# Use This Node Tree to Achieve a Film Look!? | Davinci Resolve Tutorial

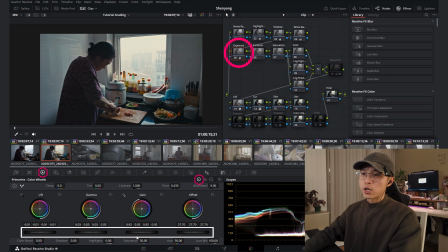So I will do additionally adjustment here, lower down the highlight a little bit more, lift up the shadow a little bit more, and go down the shadow a little bit more.
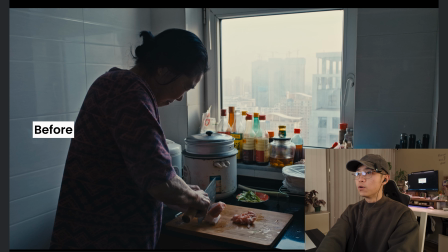Let's do the full screen. After, before, after, before, after.
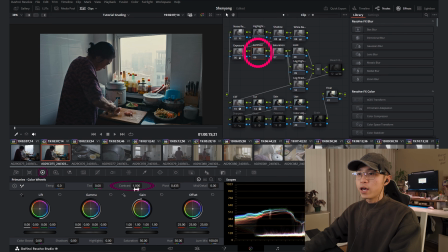And the contrast. For contrast, you can increase from here, just using this contrast section. Or what I like to do is to create an S-curve. For that, I'm going to do these 3 dots, enable splines.
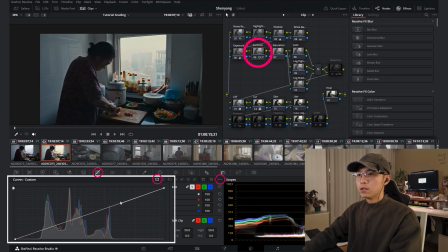So you will get this leading line for the curve. I will drag it up. You can see we bring back a lot of contrast already, but the highlight blown out. I will lower down this part a little bit more and drag just the highlight part a little bit more to add in the contrast.
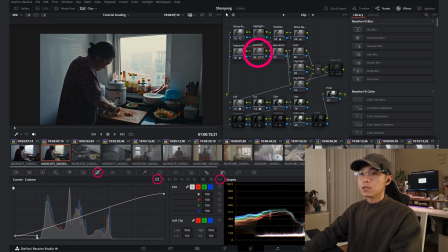Lift the shadow a little bit more, but add the contrast back by dragging it down. Okay, everything looks decent right now.
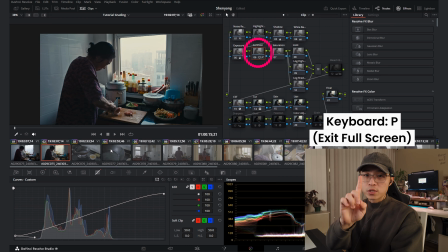See, we adding back more contrast, but most importantly, we still keep the information we want.
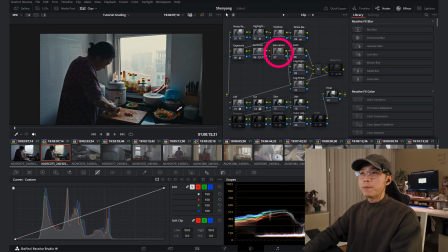Then saturation. Honestly, this image feel very saturated. I don't want to adjust it for now. I think the saturation is pretty good. Let's move on to this section, this fourth section. I call it the hook. What color scheme you want to have for this image? Let's go to this node first.
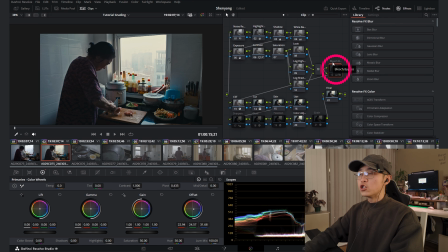This is a compound node. I name it Bleach Bypass. It's a hook very famous in the film industry.
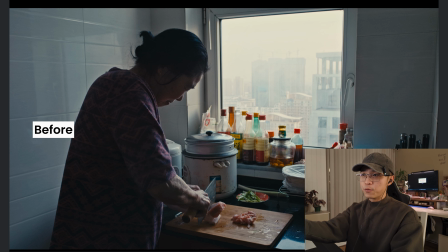Let's turn it on, see what it does. So this is before. This is a Bleach Bypass hook.
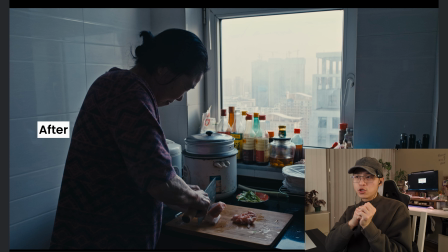So what this Bleach Bypass hook will achieve is to add more contrast to your shot. As you can see, more contrasty. Also, it will desaturate your color a little bit more.
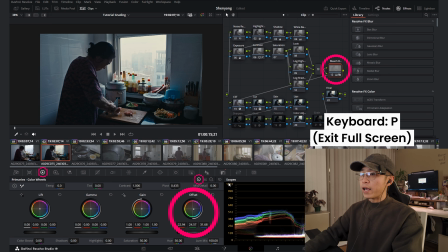The reason why it feels a little bit blue tint is because I customly made this notes more towards blue.
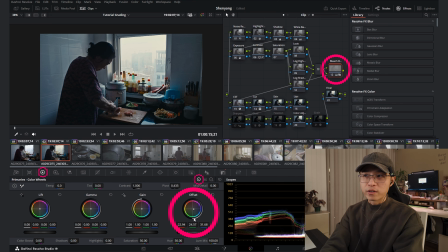Sometimes this will give you a surprise. But for this shot, since it's already blue enough, I will reset this blue tint by double click it and
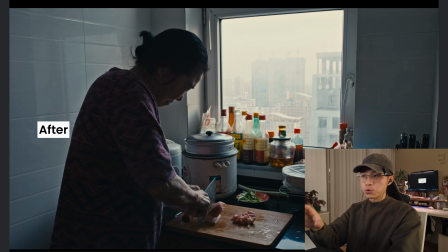just have this contrast and desaturated look coming through, which I feel like it's great for this image.
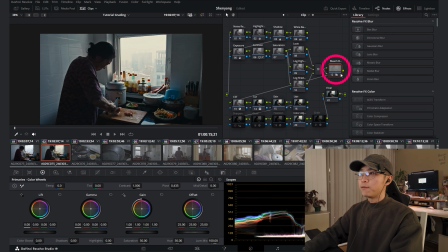Maybe after adding that, I will bring up the mid-tone a little bit more to make the image exposure balanced again and lower down the highlights a bit more. I like it, and I will try to play around the key output here because I make it
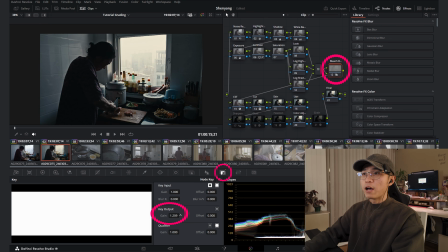0.2% on preset. I can drag it up to have more this bypass look, Bleach bypass looks.
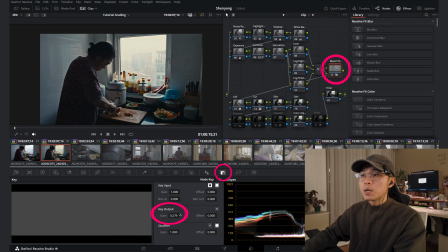See, it's very desaturated. And think I will do something around 0.28%. This looks very good for me. Then I will move to these three parallel nodes.
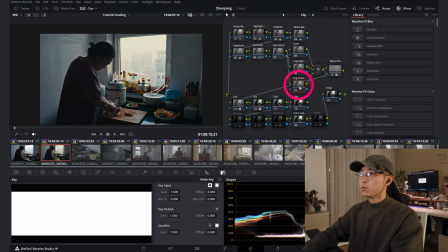First one, I'm going with log shadow.
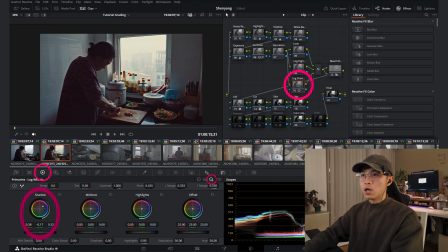For log shadow, we will go to this log wheel and just adjusting the shadow, see what color we want for the shadow. So for this one, I think we'll add more magenta to the shadow
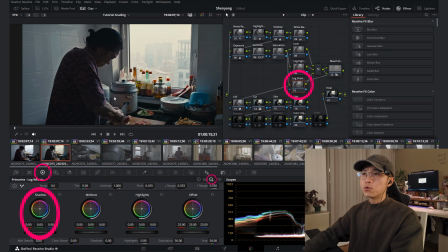because I think it's right now it's too greenish looking.
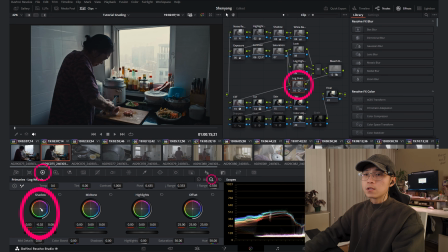Let's see. Let's try to add more yellow.
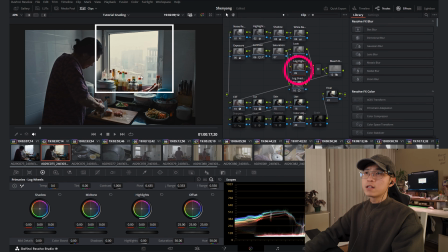I like that. So for the highlight, this highlight looks very yellowish and greenish to me. I feel like the air is very dirty. So what I will do is to add more blue to the highlight. Let's see if we can achieve that. Drag it more towards the blue side.
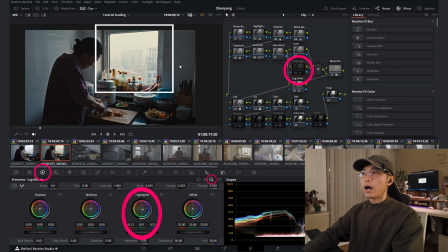See the before, after. Yeah, I definitely like this highlight color better.
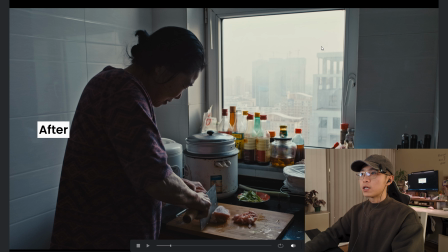I think this image balanced well because the blue sky will affect the room to be more bluish.
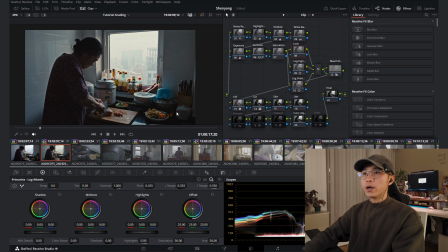So I think this is much balanced right now. So let's move on to the last node, the hook. So this node has two duties. First, adding more contrast. Second, create color separation.
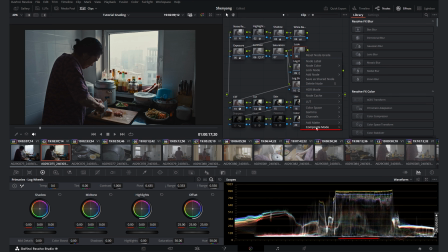So to do that, I have a little trick I always does. Right click these nodes and select compensation mode and select soft light.